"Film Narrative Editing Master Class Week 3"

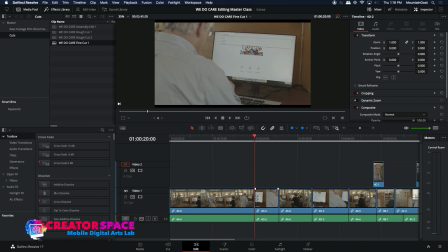16:19 I'm just going to click on the one side, and I think I'm just going to try to get rid of a few of the frames there off the top there, and just squeeze that together.
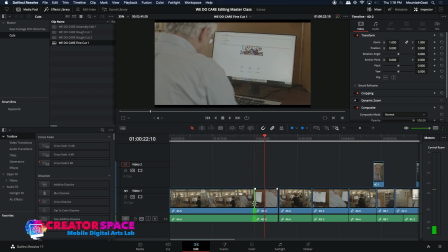16:36 Okay, and now what we'll do is let's do a little bit of a split edit here.
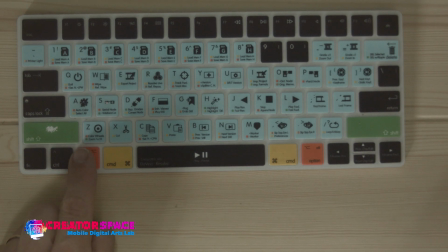16:40 So I'm just going to go, I'm going to hit Alt, and then click on the video 1 here.
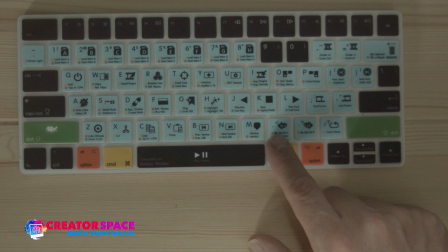16:49 And then we're going to just use the period to make it go this way.
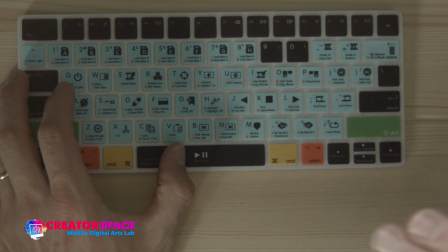16:59 And I'm going to basically let the sound split over so I can hear the keyboard going.
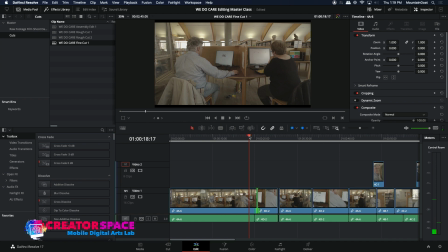17:09 So you can see what we've done here.
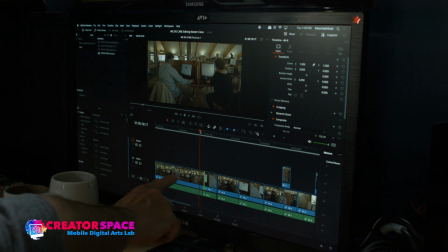17:12 We've basically just done a little bit of a split, 4 frames, so that the audio carries in from the close-up into the wide shot.
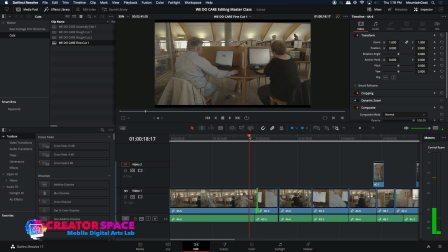17:25 And that's, to me, that's so much smoother. We're already fine-tuning it.
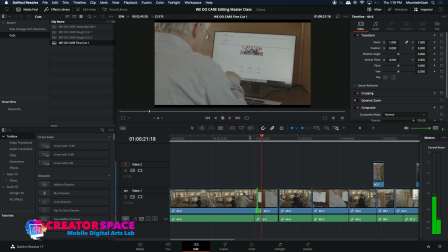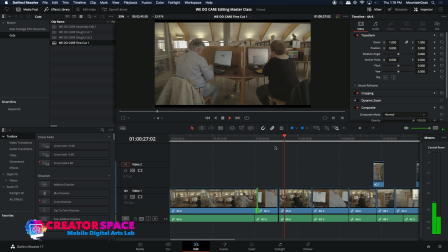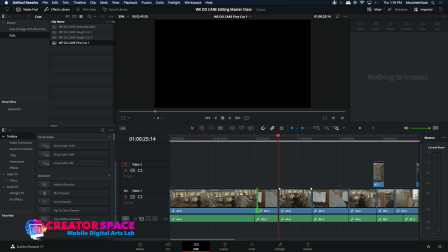17:40 Okay, so that's nice. Now, let's see if we can have a little bit of a,
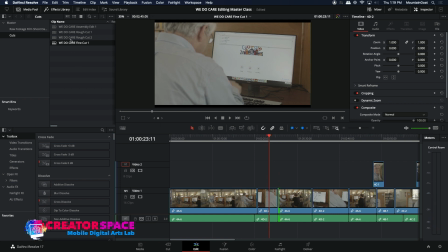17:47 if there's any kind of a close-up shot, because I'm kind of feeling I wouldn't mind seeing his face or someone's face, maybe our female character,
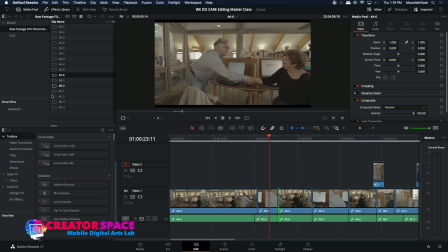17:56 Deb's face too. So let's have a look at what's available in terms of his close-ups here, typing. So this is nice. So see, we got this kind of reaction stuff. So let's find something.
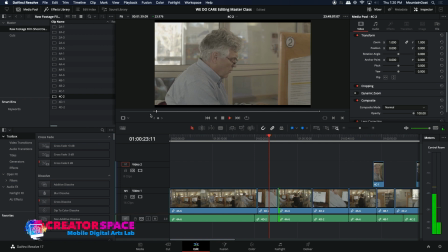So that's kind of cool. We want to get a little bit of that. Okay, so again, we're going to just use that as a reaction. So we don't want any of the audio. We're going to put it on video too.
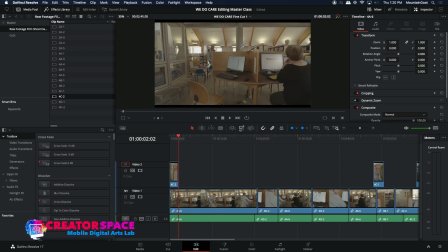18:30 And I'm going to just do the overwrite. Oops, and we didn't mark our endpoint on the timeline.
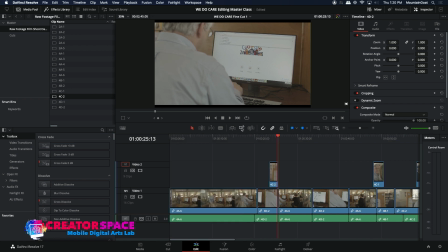18:36 So timeline endpoint there, and let's see how this looks.
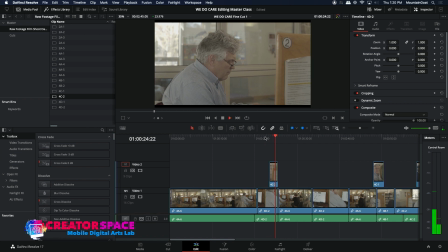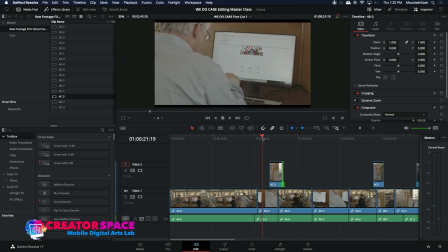18:44 That's kind of interesting. I like to see this face.
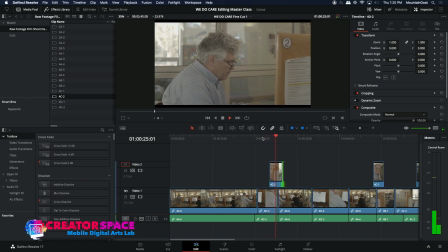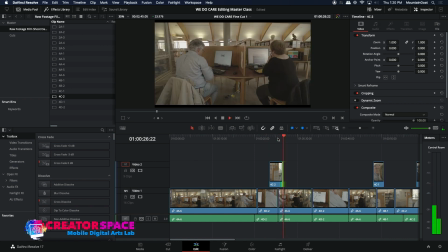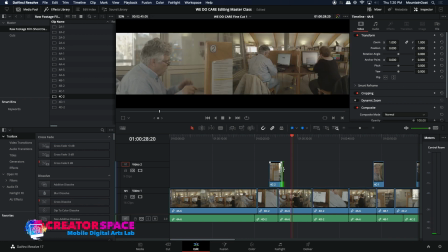18:57 And now we just have a little bit too much there, so I'm just going to trim back there a bit before he gets too frustrated.
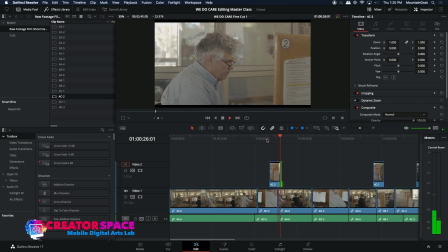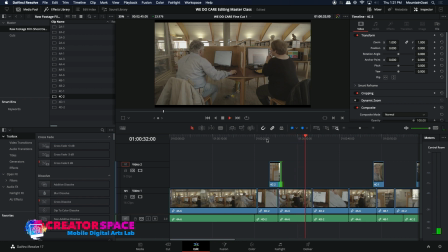And I feel like that's pretty long as we hold on to the wide, so that's kind of nice, maybe just like up to there. Now we're looking at kind of the pace and tempo.
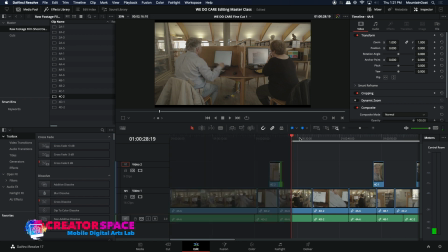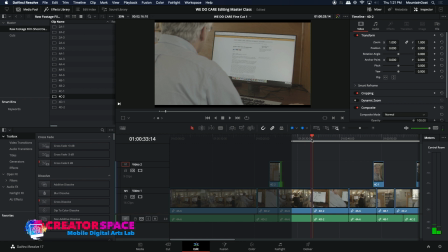19:31 And so let's just do that. I'm going to mark it in and out, and then I'm going to go up here to edit.
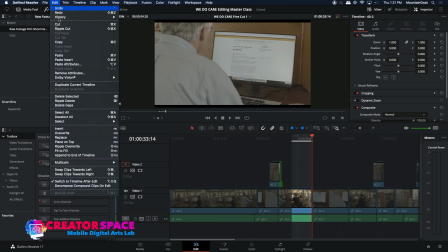19:37 I'm going to go to ripple cut.
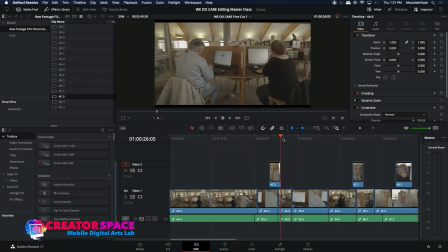19:40 And that's going to just take out that in and out point that we made on the timeline, and just, it's going to just, suck that part out from the in and out. So that's edit and ripple cut. So that's a really great shortcut to help fine tune It could be a few frames, any kind of in and out point we make on the timeline.
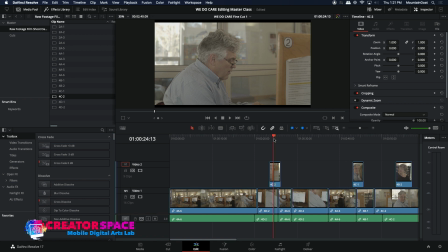19:57 And it gets rid of everything on all the audio and video tracks.
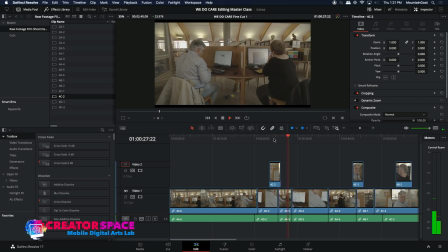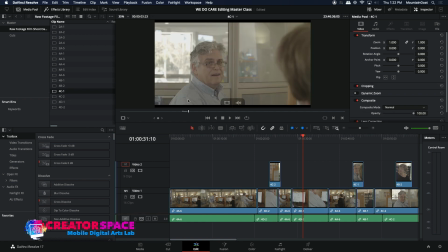20:15 Okay, and let's see how he's in the first take too.